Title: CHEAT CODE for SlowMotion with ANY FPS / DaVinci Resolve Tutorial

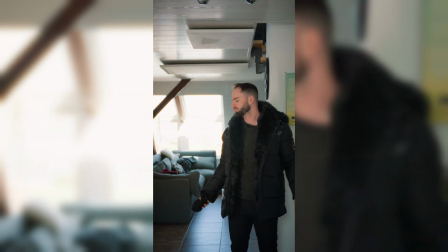0s
Welcome back to the lab, your place for tutorials, travel and inspiration.
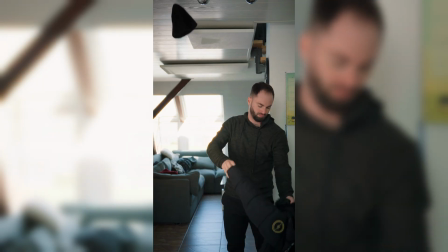3s
Today I will show you how to do this buttersmooth slow motion effect with any kind of frame rates.
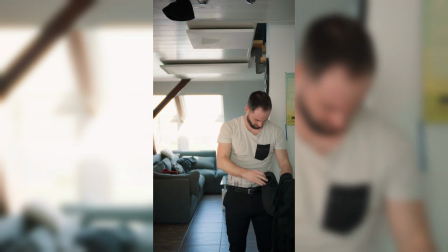9s
I'm pretty sure you can get almost the same result in the free version of DaVinci Resolve,
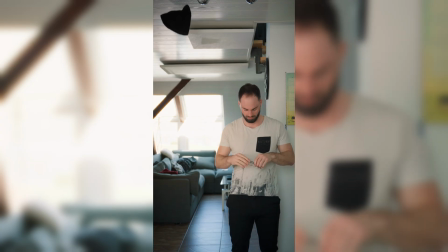13s
but in the studio version you have this AI feature where it works better, I think.
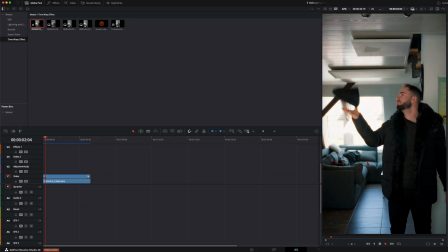23s
So I've got this clip where I have my winter glove on and I throw my winter hat into the air and catch it back. And this is the clip where we put into slow motion. So we take the clip and we cut it as soon as I throw my head up in the air.
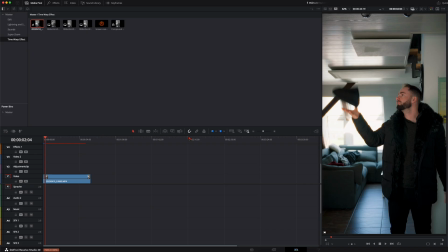41s
Here I've set the cut when we have the most motion in the clip. Then here when I catch it back, this will be the end of the clip. So here once again, when I do the motion, I cut the clip here. In this clip, we only cut out the winter hat, so we don't need it for now.
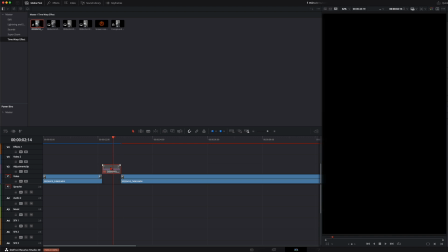59s
We take it one layer above and deselect it, so it's not visible for now.
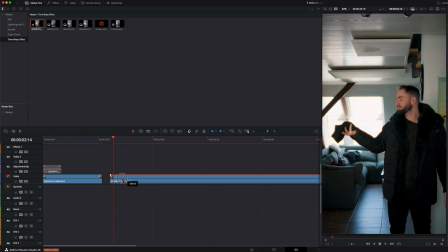64s
Then here, we take these clips together. Then we go further through the clip until here, where I pretend like I'm throwing it up, but I have nothing in my hand. And here, when I do this motion with my hand, we set a cut, so we have here a smooth transition.
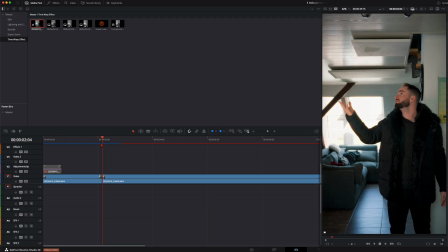81s
So when you play this, you see it's a bit too early, so we cut this perfectly. So when you watch this, here I have the winter hat in my hand, and then there's the cut and there's nothing in my hand. So make this transition as clean as possible. Then we go further through the clip.
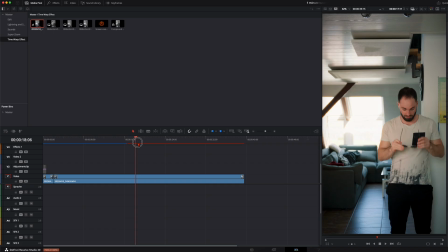100s
Here I'm taking all my winter clothes off. Then I take my sunglasses out, and here I'm pretending like I'm catching my hat again. So this is once again the moment where we set the cut, here when I have the most motion in my hand, so we get a seamless cut there.
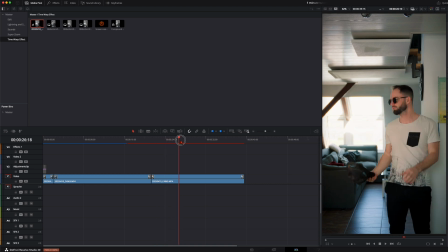118s
Just cut your clip there and then go further through where I catch my hat, my summer hat here.
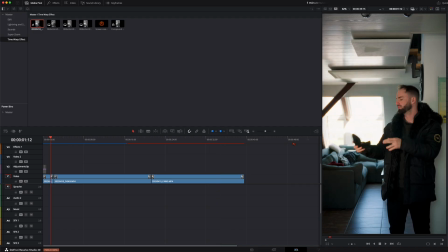126s
I even changed the hat, so here I start with the winter hat and here at the end I have my summer cap in the hand.
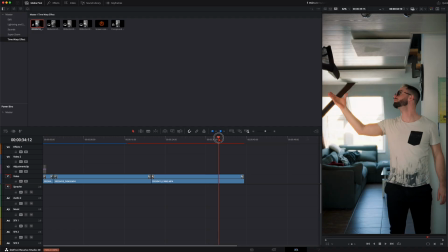132s
So we have a bit more variety there. So here, once again, right here, when we have the most motion inside it, we trim these clips together. Here, once again, make sure this is very seamless.
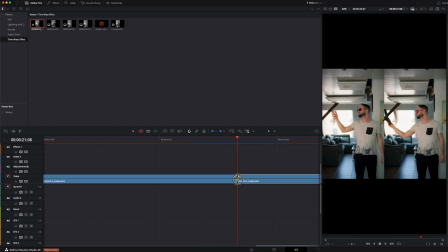150s
I think we can add one frame more here. So this is pretty much the rough cut.
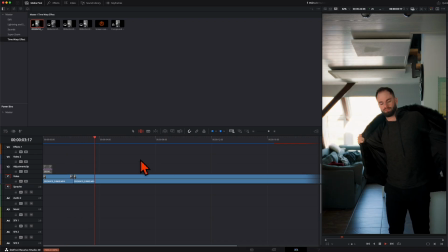157s
I've got my head here, I'm throwing in the air. It disappears, I'm taking all my clothes off, and at the end I'm catching it back.
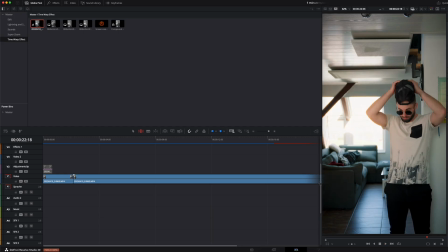166s
So this is the rough cut we need to start with this animation.
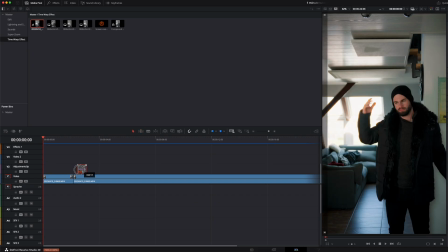170s
Then we go here to our invisible clip, we deselect it, we put it right here to this cut and we make it visible again, because this is here when we throw it up. In this clip we only cut out the head, so this is flying in slow motion up and down.
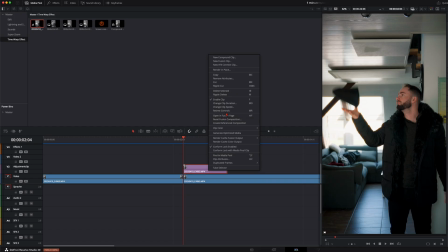188s
So take a right click on this clip and go to retime control, so it opens up this menu. So for the first three frames we want to have 100% speed, so we click on this little dot and add a speed point, and we will do the same thing here at the end.
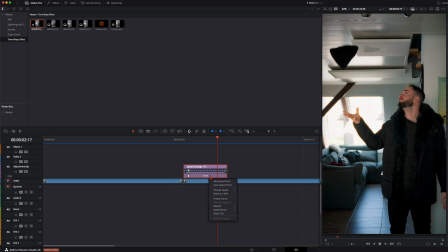205s
We go three frames back and we also add here a speed point. So it starts with 100% and it ends with 100%.
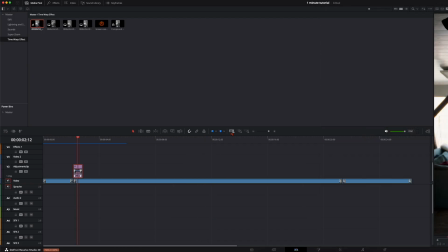214s
And all this in the middle, we need to make it as long as this clip until here. So we take this little thing up here and drag it over, so you can see this clip is slower now, only 19%, and we drag it over until it matches with the other cut.
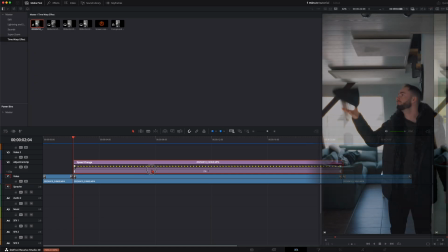234s
And then your upper clip is the same length as the clip below. We need to cut out the winter hat here from the rest of the scene.
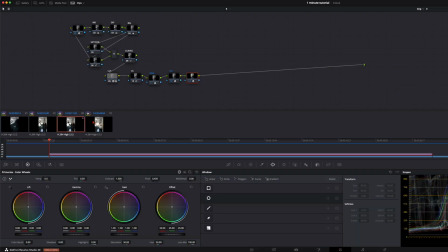243s
So we open this clip in the color page, and after the last node we create a new node.